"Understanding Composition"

So this is what most people think of when they think of composition. Structure is essentially the organization of the elements in the scene based on a rule. So this rule, for example, the rule of thirds. Everybody knows about the rule of thirds. That's an example of structure. But I want to stress the point that it doesn't matter what structure you use, or that it falls into one of these, rules that are listed in a photography book or anything like that. Any structure is better than none at all.
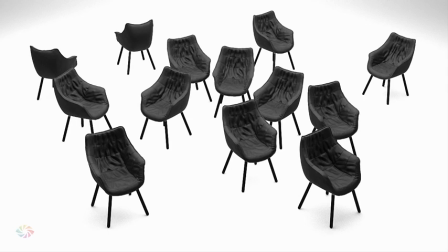So, for example, let's have a look at this just random bunch of chairs in no particular order. It's very displeasing, and your mind basically rejects it immediately because you're not sure what to focus on.
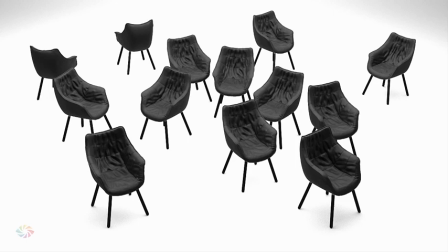There's no clear indicators as to what the point of the image is. Just a bunch of random chairs, and it's just irritating, right?
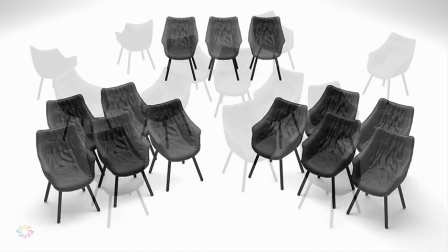On the other hand, let's look at this.
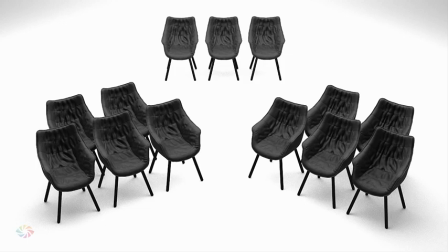Now, this doesn't fit into any one of, good photography principles, but you'll agree that it's much more pleasing than this.
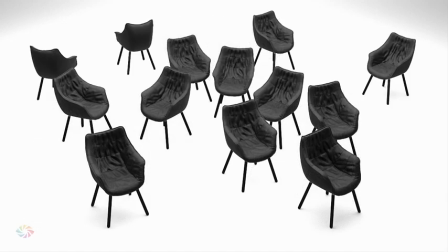This is anarchy, chaos. There's no order. This one, there is.
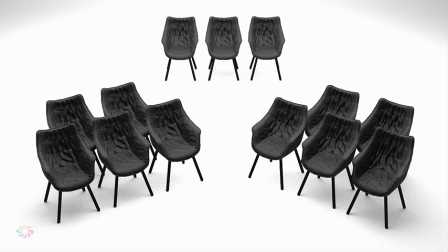So it's using the Gestalt principles of design, so proximity, so chairs that are together, you think they're grouped, whatever. But it doesn't really matter, just the fact that there is some sense of order.
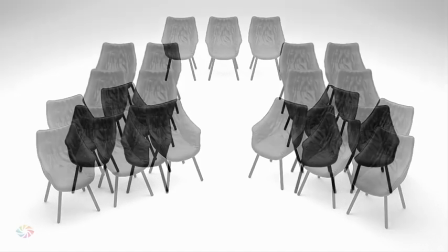That's what we're looking for, some sense of order, some structure to the scene. Some other examples, this is just random, but it's better than nothing, right?
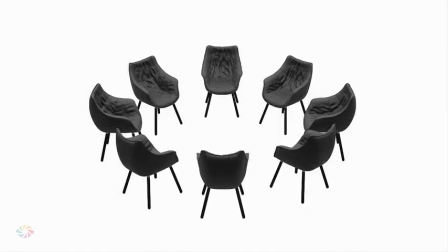Circle, as opposed to the randomness. So anything will work better than just having a random looking scene. So that's what I wanted to stress here. So let's talk about the common structures, examples. These are ones you'll find in a lot of photography books.
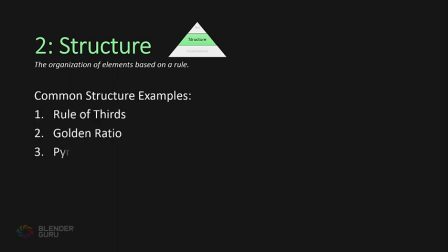Biggest one, rule of thirds, golden ratio, a pyramid structure, symmetry, and full frame. Okay, so let's go over these in detail. The first one, rule of thirds.
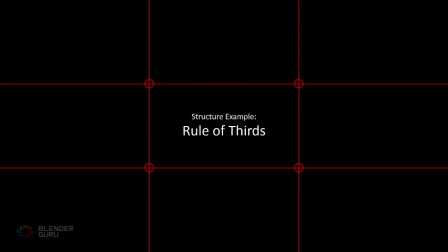Everybody knows about this, but for those who don't, I'll just briefly explain it. Essentially, it's cutting the image into thirds along the horizontal and the vertical axes. And then where those lines intersect, there are 4 points of intersection you can see here with these circles.
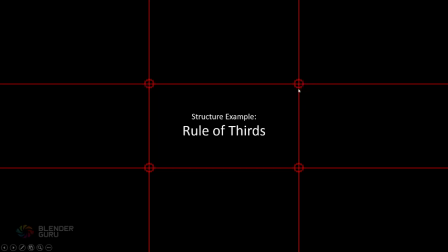You essentially place something of importance there. So if you've got a character, you place their face right there. And often it's good to counter that. So if you've got a face that's drawn here, you obviously want to counter it by having something on the opposing point there. So anyways, that's the rule of thirds, and it works really well. It's essentially a simplification of the golden ratio,
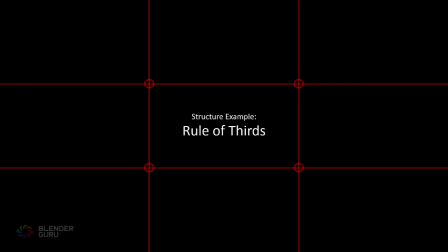which is a little bit more complex, and I'll get to that one next, but it works really well. It's used a lot in movies and TV shows, and it's just great if you have a character and you want to show the rest of the scene.
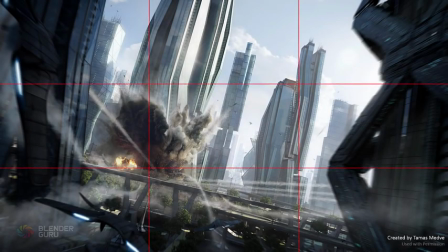Here's some examples. This you can see with the rule of thirds overlay, you can see perfectly lining up. You've got the explosion point almost exactly on that intersection there. And the good thing about having rule of thirds for this kind of shot is that you're now able to see the rest of the scene.
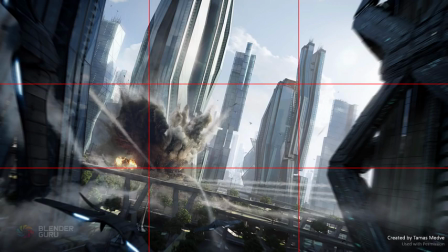It's not just an explosion by itself, it's a city surrounding it. So there's a whole, you can add the rest of the story to it.
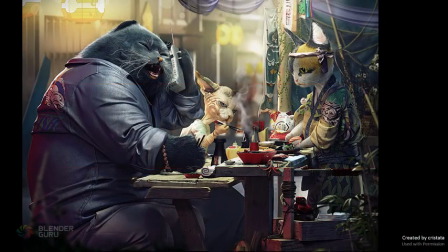So it works well for this type of scene. Another one right here, add the rule of thirds over to that, and you can see the cat's face there, the main character, the main point of focus for the scene, is almost lining up with that intersection there. Now, it's not lining up exactly, but it's close.
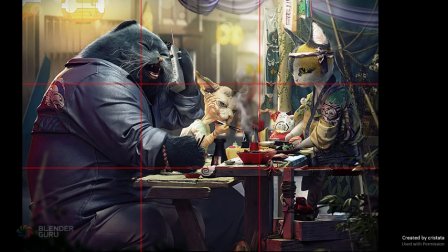And that's the thing, you don't need to become a slave and make sure everything's perfectly lined up like in the bridge of the nose. I mean, that will help, I guess, but it's not essential. It's just enough to have it near it and get sort of the basic, broad strokes of the scene according to these lines here.
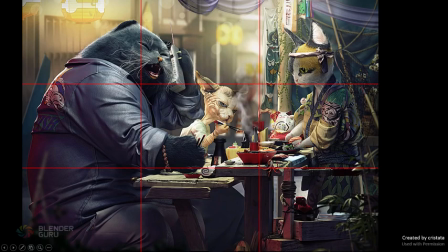And you can see what's more important is you've got the cat there, but then you've also got this really high element of visual interest, which is the meal, the seafood itself.
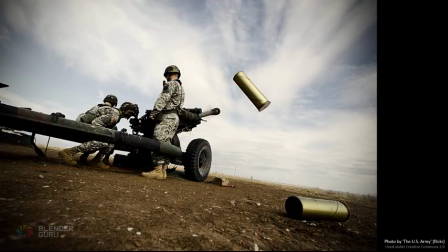So it works really, really well. Here's an example of some photography by the US Army, and I'm almost certain this was cropped deliberately. I can't imagine that this came out of the camera this way, because as you can see, it lines up beautifully with the rule of thirds.